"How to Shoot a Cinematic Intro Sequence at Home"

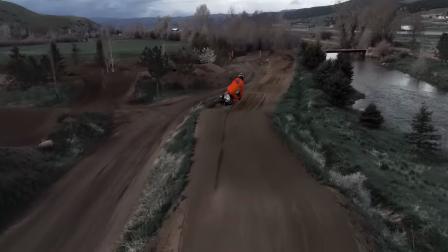537s
But if you force transitions just for the sake of doing a transition, your video will lose momentum and the overall flow will be disrupted.
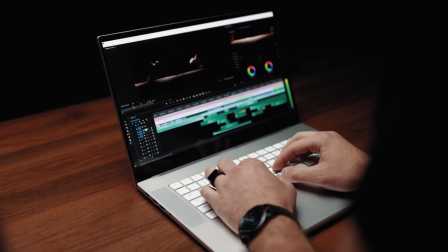544s
After that shot, we move to a cutaway shot showing the reflection of the timeline in our talent's eyes.
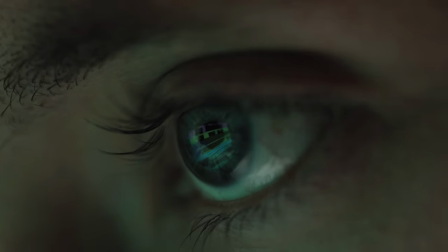549s
This is one of my favorite shots to get especially in editing sequences like this one because I feel like it brings a bit of life back into the video so the focus isn't only the computer.
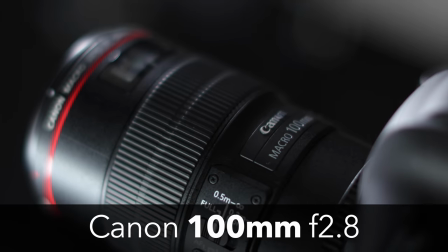558s
To get this shot we used the Canon 100mm macro lens and we placed our talent as close to the screen as possible.
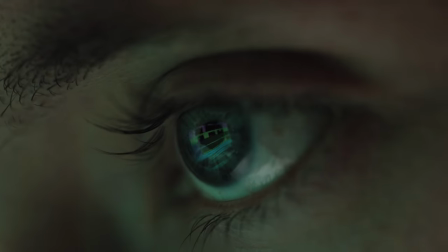564s
We also expanded the layers on our timeline so they would show up just a bit better in the reflection of the eye.
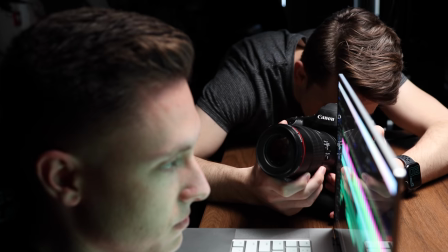569s
I shot this one static so my hand was just resting on the table then in post I added a digital
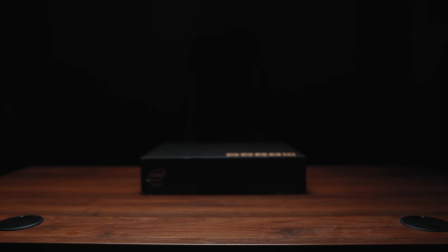574s
zoom so we we can continue the trend of the previous clips since most of them push in just slightly.
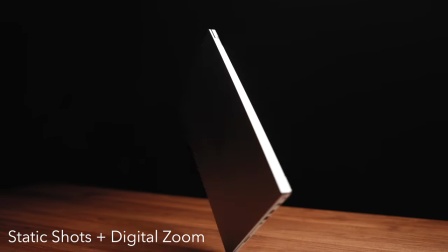579s
This is an editing trick I use all the time to create a little bit more engaging movement in my videos.
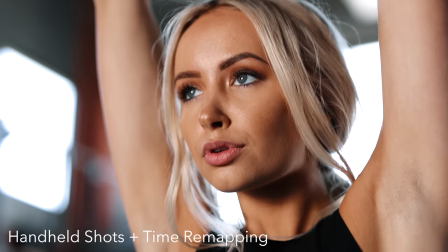584s
Pretty common technique that we see for creating videos with good flow is just using speed ramps between clips.
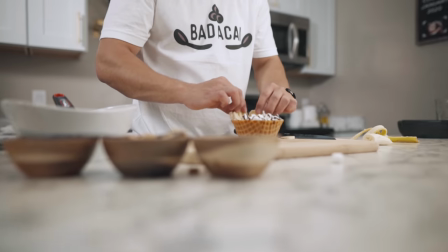589s
Now, although I use those occasionally, I find that just a natural digital zoom does plenty to keep your sequence cohesive.
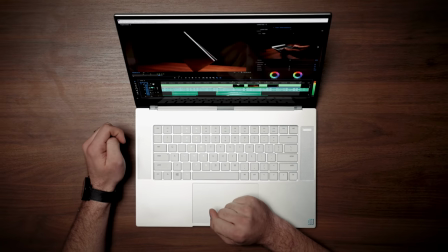595s
Now, honestly, the rest of these clips follow the same techniques and movements that I've already shown, so I'm not gonna go in depth on those, but I will talk about the last shot of the camera tracking the laptop.
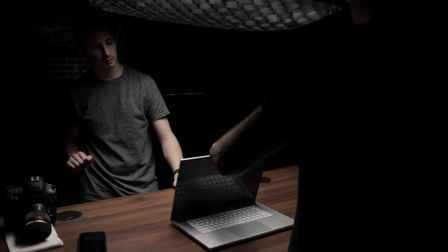604s
So for this shot, you're basically going to be reaching over, closing the lid, bam, one hand come under and bring it towards you.
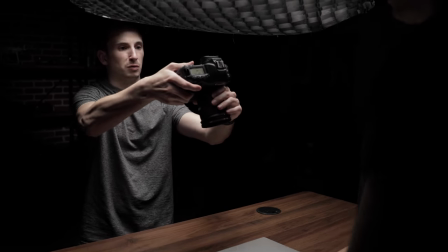612s
So I'm going to start right here. You're going to reach over, close it. Once you grab it, you need to tilt it towards me.
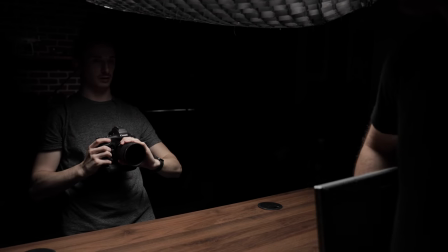619s
Like that. Yep. And then you'll walk away with it. I shot this one handheld on the 24 millimeter because I knew I would need a little bit of wiggle room in case the final clip needed some post stabilization.
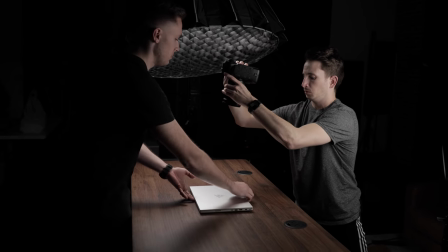631s
The trickiest part about this clip was just positioning my hands so I'd be able to follow the exact movements that the laptop was making. After about four or five tries, we finally got the take that we were looking for. So to finish this clip off, I loaded it into After Effects and threw on just a touch of Warp Stabilizer.
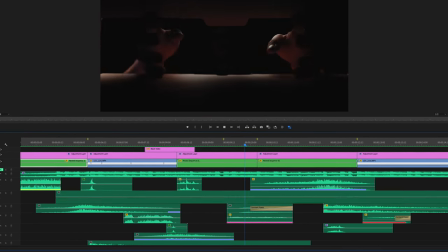646s
Again, if you want to see a more in-depth editing breakdown of this video, which goes over the sound design techniques that I use,
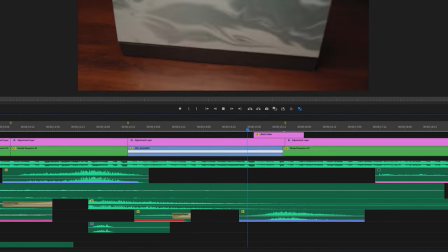652s
timer mapping, key framing, my color grading process, and other tips and tricks,
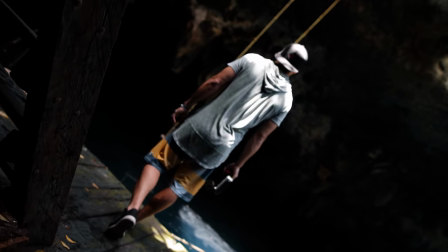656s
hit the link below where you can check out my mini course Seamless Video Pro which teaches you all of my techniques for creating engaging seamless videos with smooth transitions.
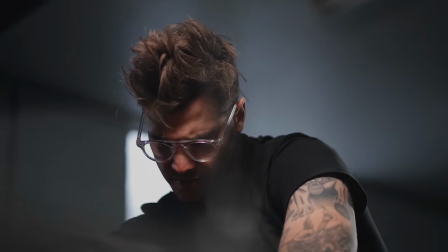665s
And if you want more content such as general filming and editing techniques, in-depth tutorials,
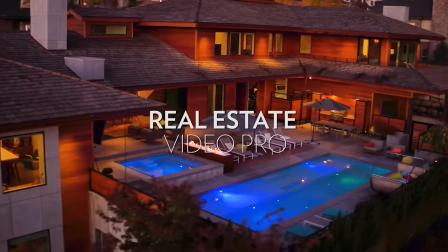670s
as well as specific training on different industries like commercials, real estate videos, wedding videos, music videos, travel videos,
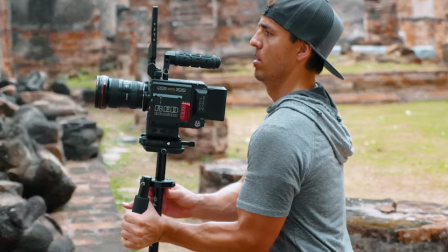676s
etc. You'll love our full course full-time filmmaker where we teach you everything we know about shooting in these industries.
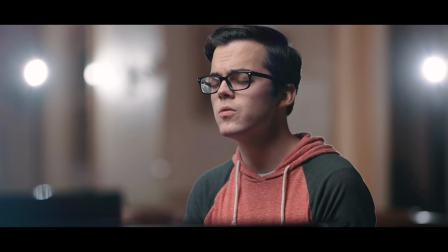682s
So whether you're a beginner filmmaker or a veteran,
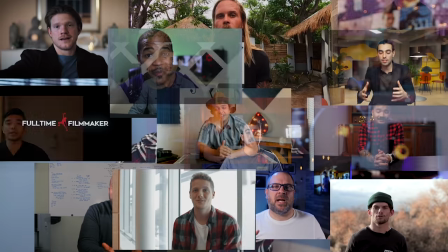684s
I guarantee you'll find an incredible amount of value with nearly 400 videos and a private community of over 14,000 filmmakers just like you. But guys, that pretty much wraps it up. Thanks for watching. Don't forget to subscribe. And if you have any further questions, please let us know.